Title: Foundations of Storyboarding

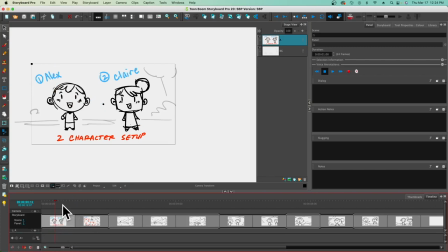Hi, Tony here, and I'd like to thank you for watching this second video. We're going to focus on the foundations of storyboarding in this film. So before we get going, here are the two characters that I decided to do a rough board of. We've got Alex and Claire. It's a basic two-character setup, walking through the park, telling jokes to each other.
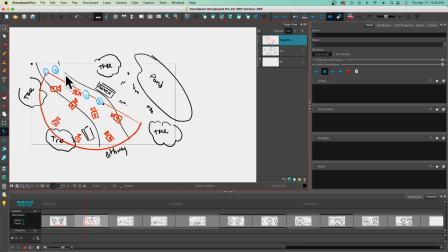Now, when we think about the foundations of storyboard, I'd like to kind of talk about something called stage line and cinematography. We'll go into that before we go into detail. So at any rate, I've got a line going through these two characters,
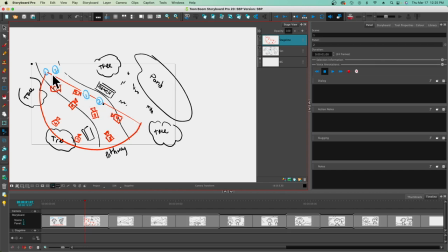Alex and Claire, and they may be walking through the park, and we got trees and a pond and benches. And essentially what I want to do is to imagine a line that goes right through them. And then I want to pick one side, either above or below the line,
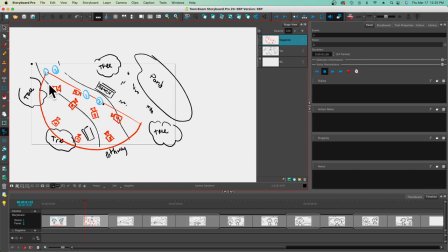and I can put any camera I want within that semicircle, and then I'm going to be nice and clear and communicative. So you'll see that I'm going to choose these different types of shots where Alex will typically be on the left, Claire will be on the right, and I'm going to pretty much just stay out of trouble.
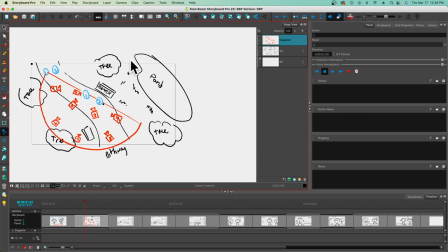Right, so now that we know what stage line is and what the setup of the location is, let's kind of look at some of the drawings that I've done ahead of time. Got a super wide establishing shot. This lets us know what the setting is and where we are. Characters are going to walk in and kind of be talking.
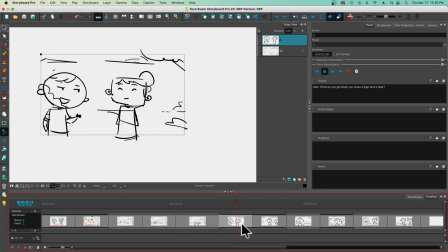Now we've got, instead of a super wide shot, it's a little bit wider, almost a full shot, although we can't see the characters' full bodies. So it's kind of closer to a medium shot. Here's another medium shot.
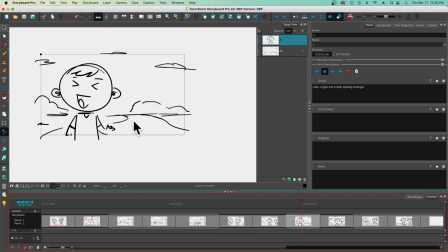Notice that these shots, as they get a little bit closer and your characters fill up more of the space on the frame, you focus more on the characters, but you need to have enough of the background to be able to communicate.
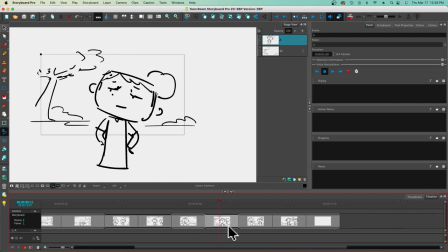When you get into situations where there's dialogue and talking with your characters, you need to put the camera in a little bit closer because then it communicates something. Okay?
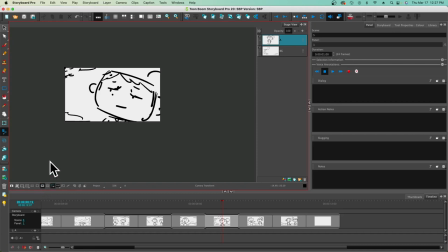Last thing to consider is the tighter you go in on the character, the more the emphasis is on their emotion.
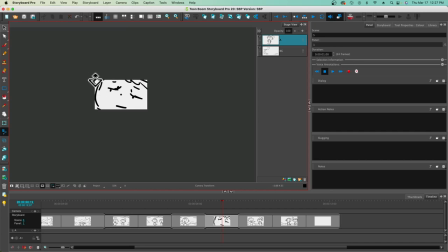So that's going to be something that you got to figure out, you know, in regards to what you want to do with your storyboards. Super, super wide, and you've got the background as part of the storytelling element.
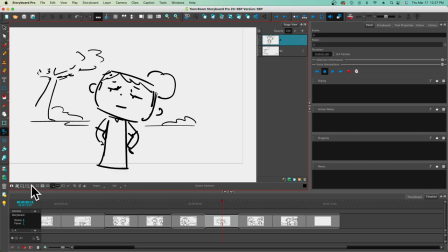And then, of course, if you go in and you have a super close-up, then it's a completely different story.
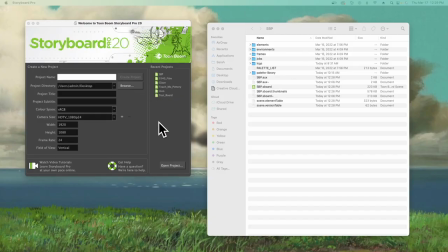All right, so this segment is going to cover projects, file folders, how to save and optimize and things like that. So let's get started. It's essential to note that when you start something in Storyboard Pro,
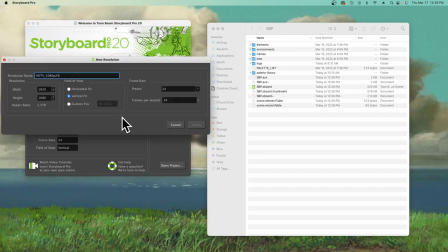you can choose where it goes and you can adjust and you can create your own kind of a layout with the aspect ratio. So if you want to do like an Instagram 1080 square, this is the area that you would do it.
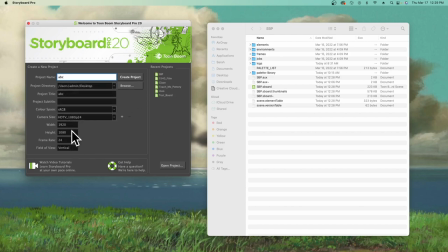And you can choose a location and give it some info, and you get to create a project.
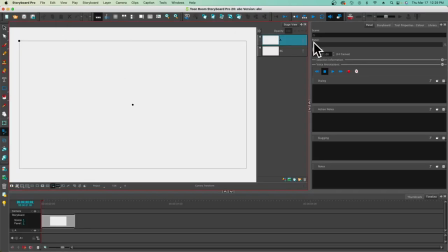Now, as this project is created, what's gonna happen is that it's gonna create a directory.
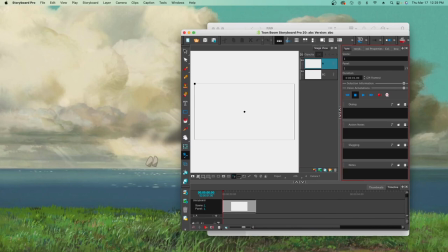So let me just shrink Storyboard Pro just for a moment. And then what I'd like to do is to go and get that ABC folder that we just created.
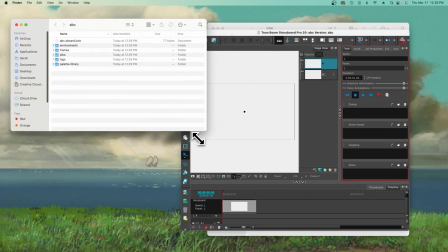All right, so this is what happens. You've got your directory and it's all set up.
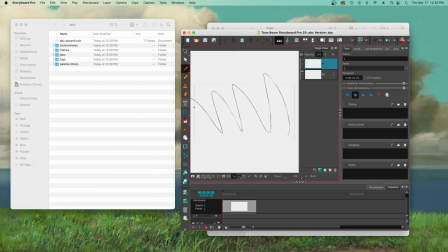So what I like to do is when I start up anything with Storyboard Pro, I immediately hit the save button. And once I do that, you could see what's going to happen next door. Look at all of these additional files that are created.
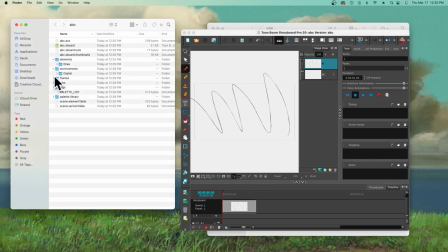So critical that you save that, because within each of these folders and this entire directory,
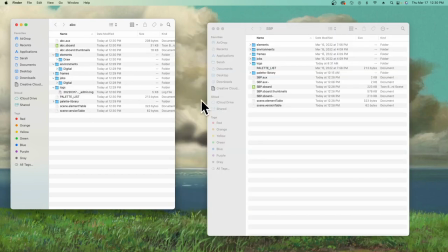you're going to have a bunch of stuff in Storyboard Pro.